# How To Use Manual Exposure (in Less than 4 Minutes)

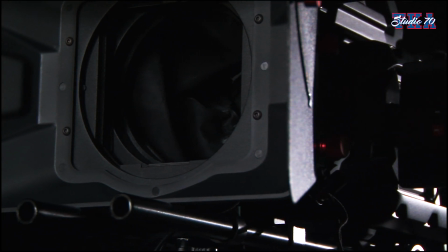Real filmmakers use manual exposure, and you'll know why once you try it a few times.
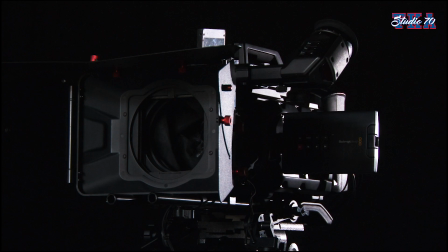Exposure refers to an image's brightness, and three functions control it: aperture, ISO, and shutter speed.
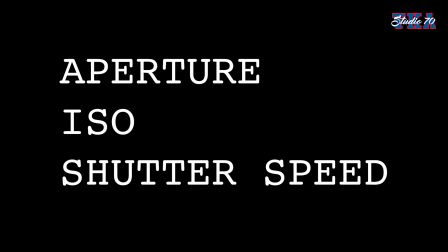Each of these functions both affects lighting and an additional secondary effect.
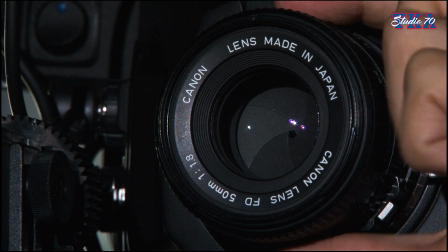Aperture refers to the openness or closedness of the camera's lens.
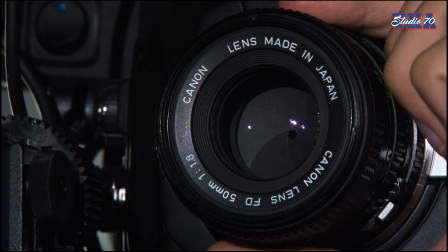Think of a pupil dilating or an eye squinting. The smaller the hole, the less light enters.
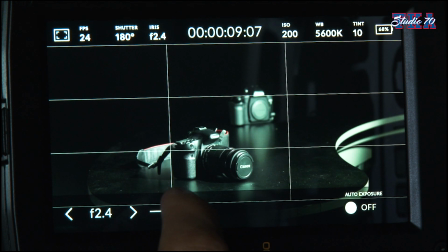A lens's aperture is measured in f-stops. Lower numbers refer to a more open lens, and higher numbers refer to a more closed lens.
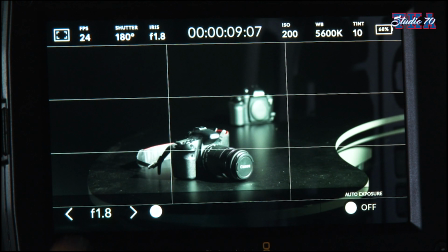The secondary effect for aperture is that it alters your depth of field.
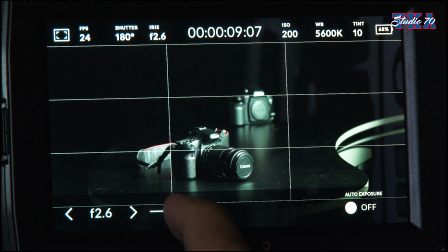Higher f-stops will result in a wider depth of field. More will be in focus.
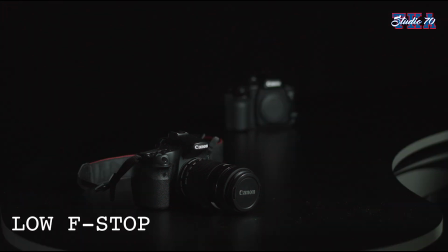Notice the camera in the back. It's pretty sharp. But on a lower f-stop, that will result in a shallow depth of field, meaning less will be in focus. Now see the camera in the background is blurrier than before. Think of when somebody squints their eyes to read something fine or see a small detail far off.
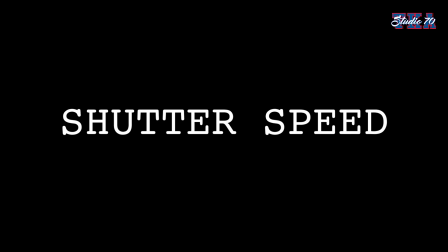The smaller the opening for light, the finer the detail comes through. Shutter speed refers to how fast the camera's shutter opens and closes per image.
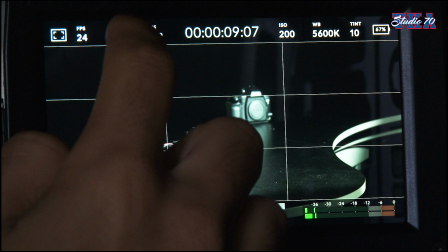This isn't exactly right, but think of your eye blinking. If you blink fast in quick succession, less light enters your eye.
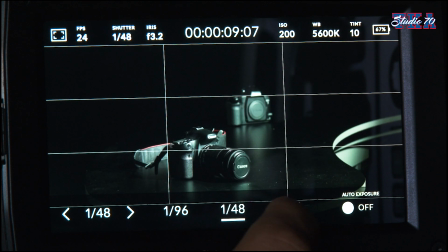So the higher the shutter speed, the less light enters your camera.
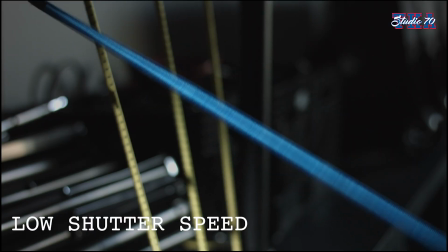But the secondary effect to shutter speed is really the main part, and it has to do with motion blur.
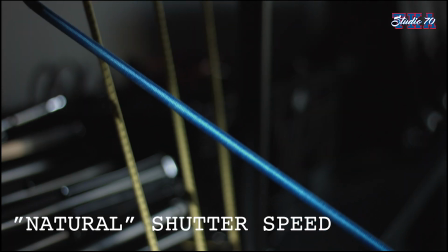The faster your shutter speed, the sharper motion appears, and the lower, the blurrier.
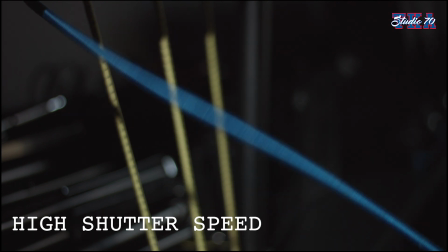Notice how if I pause the higher shutter speed example, we can see the rope finely.
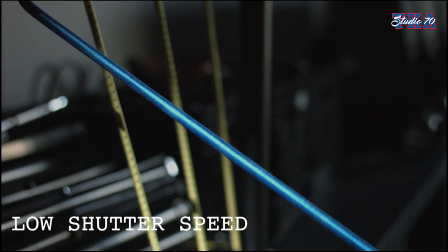But if I pause it on the lower shutter speed example, the rope is blurred in that individual image.
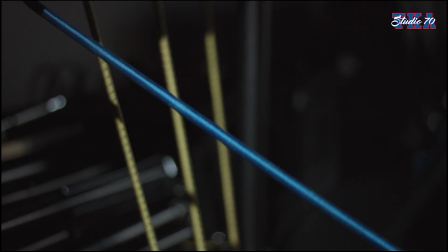An amateur filmmaker might think that sharper motion is always better, but it's actually the opposite, because our eyes see motion blur naturally. If motion is too sharp for too long, it might give us a headache. If you want to achieve natural motion blur, double your frame rate.
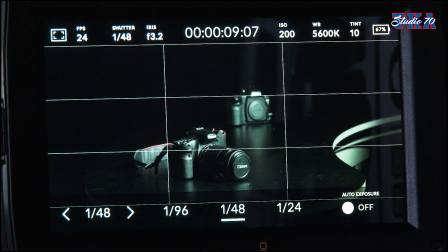So, if you're shooting 24 frames per second, set your motion blur to 48.
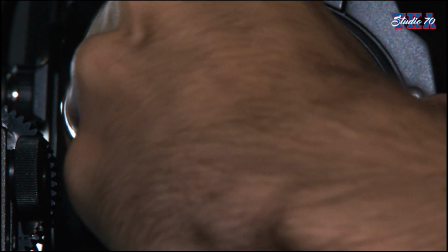ISO refers to the light sensitivity of the camera's sensor. This is an electronic function, not a mechanical one.
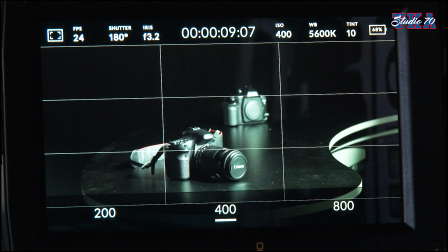By changing the ISO on your camera, you are telling the camera's computer how to interpret the footage. A low ISO will make your camera insensitive to light, and a high ISO will make your camera sensitive to light. The lower the ISO, the darker the image, and the higher, the brighter.
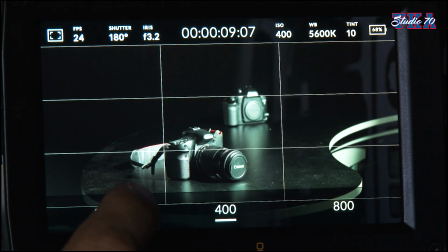The secondary effect is that a high ISO introduces more noise to your footage.
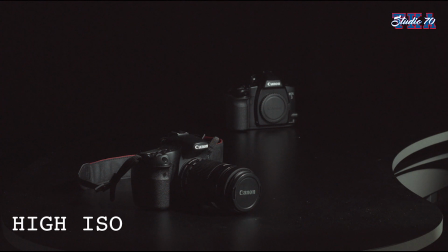Think about when you first wake up in the morning. Your eyes are super sensitive to light since they've been shut all night.
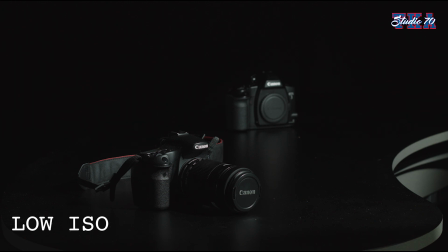You start to see weird artifacts floating across your eyes. Cameras work in the same sort of way.
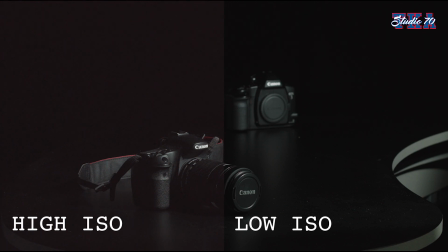Noise is generally seen as unattractive and distracting, so you'll probably want to keep your ISO as low as possible.
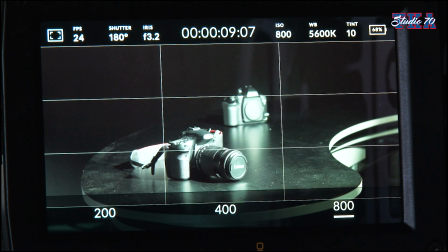But a high ISO can be used to simulate security footage or night vision. So manual exposure is a bit complicated and takes time to get used to.
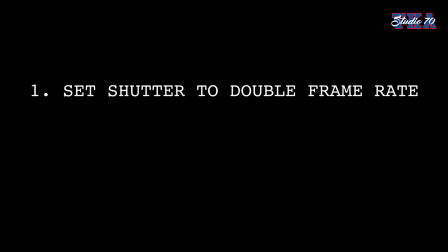Here's how I would start. 1. Set your shutter speed to double your frame rate. Again, 99% of the time you're going to want natural motion blur. 2. Lower your ISO to its lowest possible value.
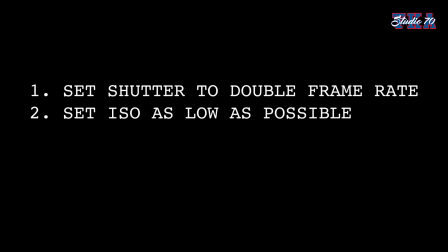Generally speaking, you want as little noise as possible in your footage. From there, number 3, just use your aperture. And you can raise your ISO when necessary, when your aperture can't open up enough. That's how I would start. And once you get used to using these functions in their standard way, you can start experimenting.